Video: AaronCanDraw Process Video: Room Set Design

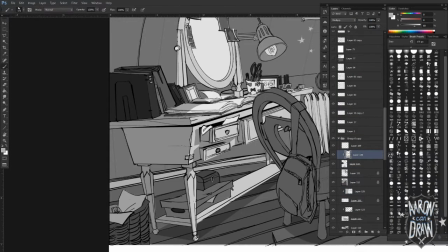[16:21]
That's what I wanted to accomplish with this, was designing this little set area, so I don't have to have some crazy,
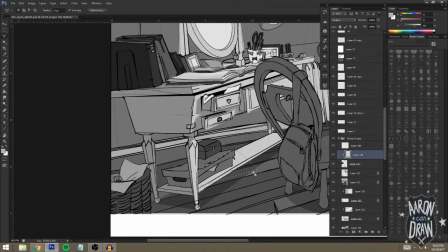[16:32]
upshot camera angle, but I have to communicate this space to someone else in the chain, 3D modeler or whoever, if it was in an actual work environment.
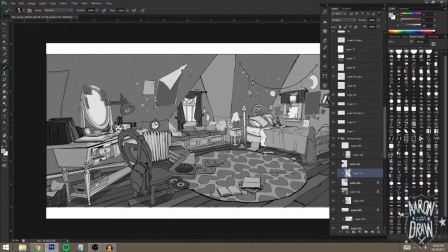[16:44]
As you can tell, most of my composition or compositional objects lead you into the page.
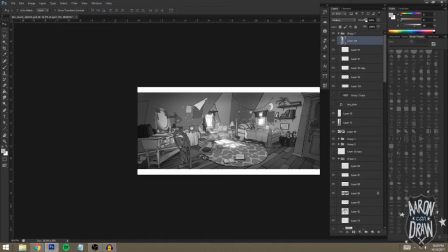[16:52]
So the way that the bed is angled is going to lead you toward the light source.
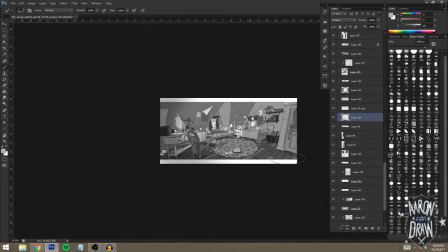[16:56]
The way that the top of the turntable is turned up, the angle of the
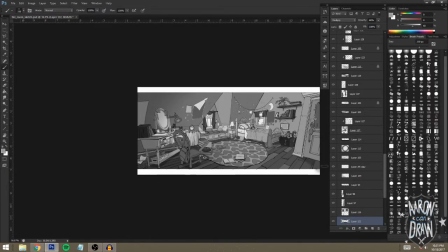[17:04]
work desk on the left, everything is going to try and lead you to like the brightest point in this image. It's not technically a focal point because it's a set design, and that's not really the point of this.
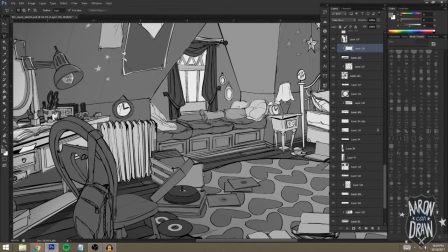[17:17]
But it is still has to be a compelling image, despite it just being a set design. Or at least that's how I felt anyway. One little tidbit I can tell you is that,
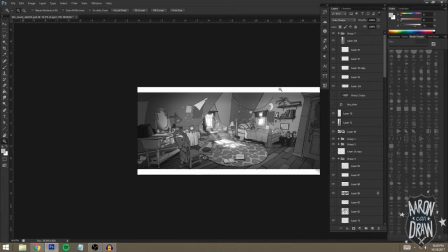[17:33]
despite what you have to do in any scenario, you should always pick something special that you're going to try and learn in this piece.
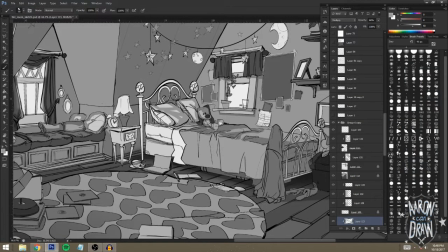[17:42]
I had never really done a super involved set design before, and I loved seeing them.
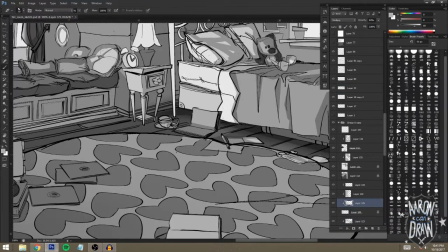[17:47]
So I took it upon myself to try to do one to the best of my abilities at the time.
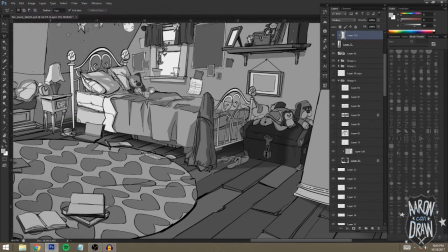[17:54]
I think it's good to push yourself in no matter what the assignment is.
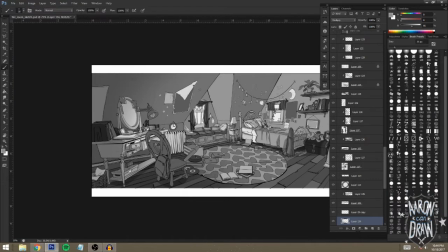[18:00]
Don't be afraid to just try something new.
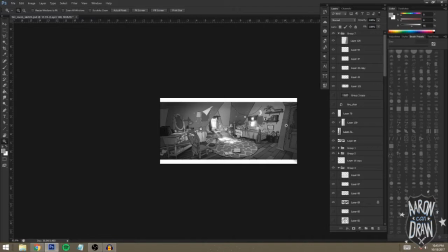[18:04]
You never know what's going to end up happening. You can see me right now trying to figure out some of the lighting stuff.
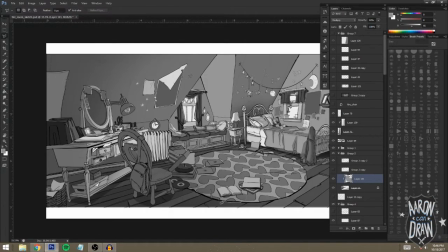[18:12]
There's not a lot going on. I just tried to add some pretty simple like ambient occlusion kind of, which is a term for where light,
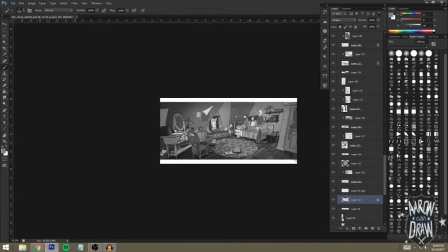[18:21]
when it's bouncing around, begins to bounce around less as two objects begin to meet.
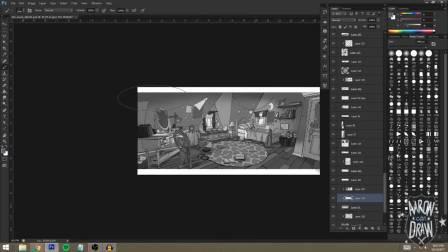[18:26]
So there's not a lot of light bouncing around underneath the bed, obviously. There's not a lot of light bouncing around far away from the light source. So it was not a lot of detail or effort paid there,
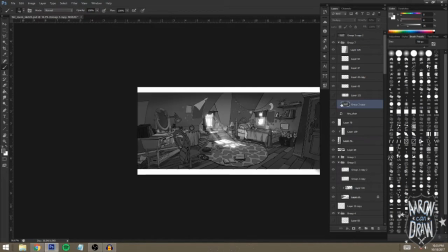[18:44]
but it's just enough to kind of make it feel like it is a naturally lit room from this window.
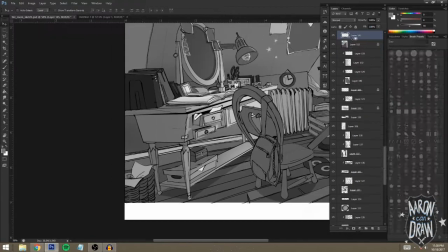[18:55]
Right here, I had illustrated this chair design, and I
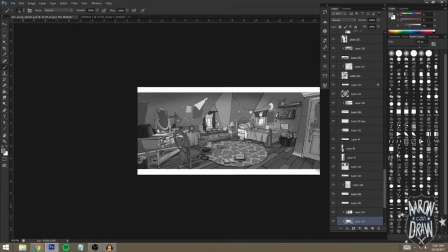[19:01]
ended up having a really hard time trying to figure out if I wanted this backpack in there to be, open or whatever.
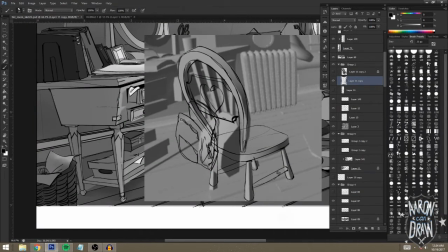[19:09]
And I found out that it was just like kind of covering my whole chair design and half of the desk in the background.
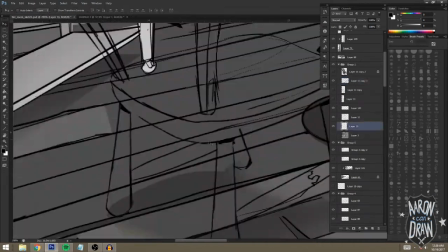[19:18]
So I ended up altering it a little bit. I didn't want it to
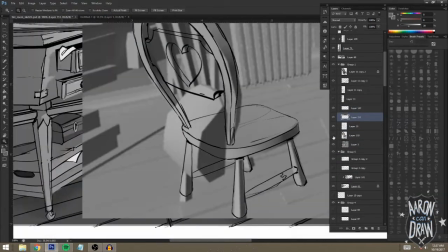[19:24]
obscure any other piece of design that I felt was more interesting than just a piece of a chair.
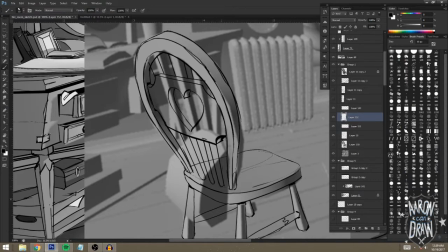[19:30]
So you can see me kind of editing it a little bit, and I had done that backpack for a while, and I think that ended up just getting nixed at some point because I just could not make it
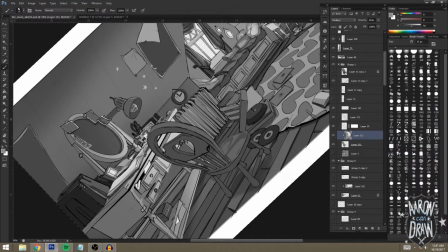[19:39]
work out the way I'd hoped it would. I jumped over to draw some little posters.
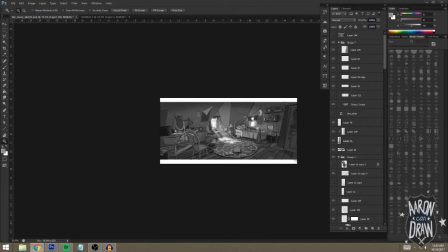[19:49]
So I have a bunch of posters up in her room, and I didn't really know what to do, but
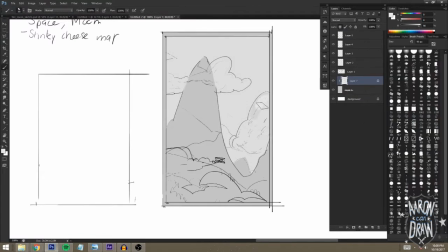[19:56]
I just kind of was like, well, maybe, she likes traveling. She hopes she can do that one day. So here's like a little plane flying through some mountains.
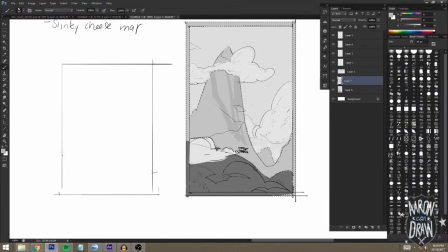[20:03]
You can see on the left, I had a poster from a Boston album. My mom was a really big Boston fan, so I wanted to maybe try and do that, and it didn't work out.
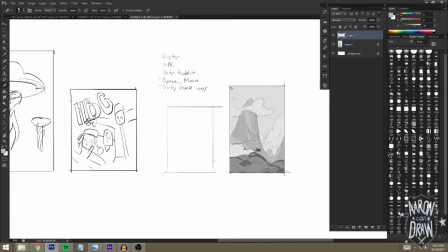[20:11]
So I went with a couple of other things. Also, another piece of storytelling from this
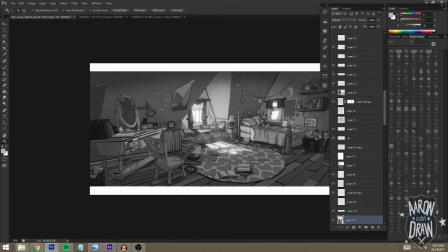[20:20]
project was when I was a small child, my mom and I had this book about the constellations.